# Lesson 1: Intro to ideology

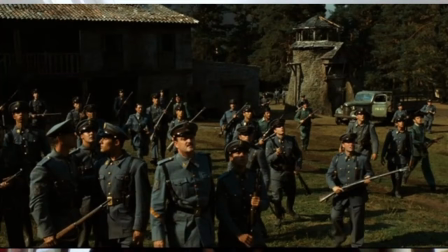And I think this shot that should be on screen really kind of enforces that sort of omnipresent representation and theme of the Nationalists. If we look at kind of how space in particular is used, we can see that they take over the frame,
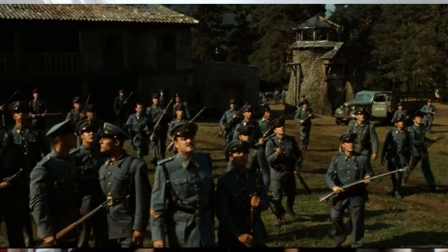they take over the forefront of the frame, they take over the background. We've got that wide frame shot that shows that there's a lot of them there, that enforces this numerical superiority that they have against the Republicans. We can also say that through the use of mise-en-scène, the costume and the colour,
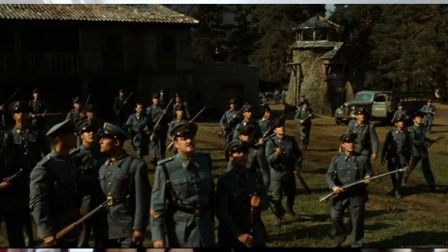this kind of like darkish bluish greenish, all of the soldiers are wearing this, which kind of signifies this homogeneous kind of robotic mechanic, all similar regiment. So there's no kind of like celebration of identity, there's no space for difference in Spain.
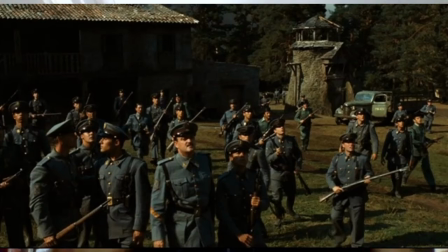There's this kind of like homogeneous mass blob of soldiers that have just kind of engulfed and taken over Spain. That's further stretched if you can see the van as well. Again, that's the sort of same colour. So we've got real kind of like key colour codes here that are kind of giving us this, the sort of visually storytelling.
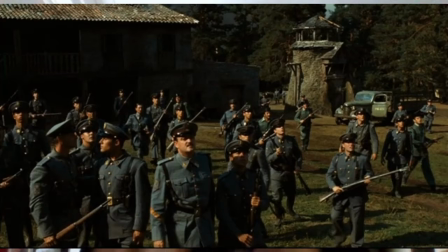They're telling us that, these all belong together. This one colour is used to kind of represent the Nationalists as being, kind of all the same. And a real kind of repressive force within Spain, which is, certainly enforced through the use of space and colour.
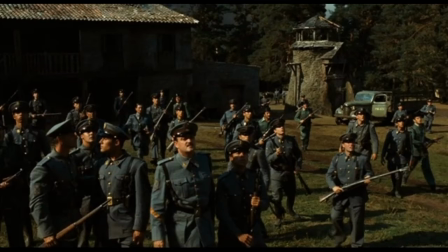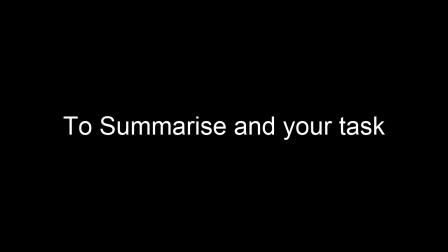Okay, so to sum up the lesson and to briefly explain your task, as well as just to cover a few other little things that I want to go over in relation to the future as we move forward. What we've done there is we've really just scratched the tip, sort of the surface of ideological analysis. We've looked at those two key starter questions: what themes, ideas are prevalent in a film, how are they shown to us through film form. Those are the two key starter questions which relate to your task, which should be attached with this video. What I'd like you to do, taking on board what I've done with Pan's Labyrinth in this video, is have a think yourself. What are the key themes, ideologies and values are prevalent within the film? Then on the other side of the sheet, can you think of specific film form examples that support this and that show this? And that should really kind of bring together those two key starter questions before we move on to kind of a more sophisticated analysis and discussion of ideology, where we'll look at political approaches, feminist approaches. We'll consider whose ideologies we should be analysing, whether that's the director's or an audience's response. These are things that we'll do when we're back together as a class, very content heavy, and it would just be easier to do this together. But you know, what we've done there is a nice kind of introduction. The video tomorrow will be a lot more specific to Captain Fantastic and No Country for Old Men, just to tie things in a bow nicely before we move on. Just again, folks, it's worth repeating with reference to Pan's Labyrinth, even though you won't be asked about ideology in the exam on Pan's, just being able to apply ideology to any film that we've studied is excellent. Remember, I said it's that key between the C and the B. So if once you've got the ideological analysis approach under your belt, you know, you're going to be really flying. With reference to the second video, what I'm also going to do as a means to kind of tie a knot in Captain Fantastic and No Country for Old Men is include a slide on just a few other key points on spectatorship theory. We're not going to go back into it because we've done too much, well, not too much, but we've done it to death. But there's some key points that me and Christine have, what Christine kind of identified when she watched this video, and I'm going to put them in a PowerPoint, and it's important that you take them down. They're just a few key points on spectatorship that I missed off in the videos that, you know, she feels that you need to know.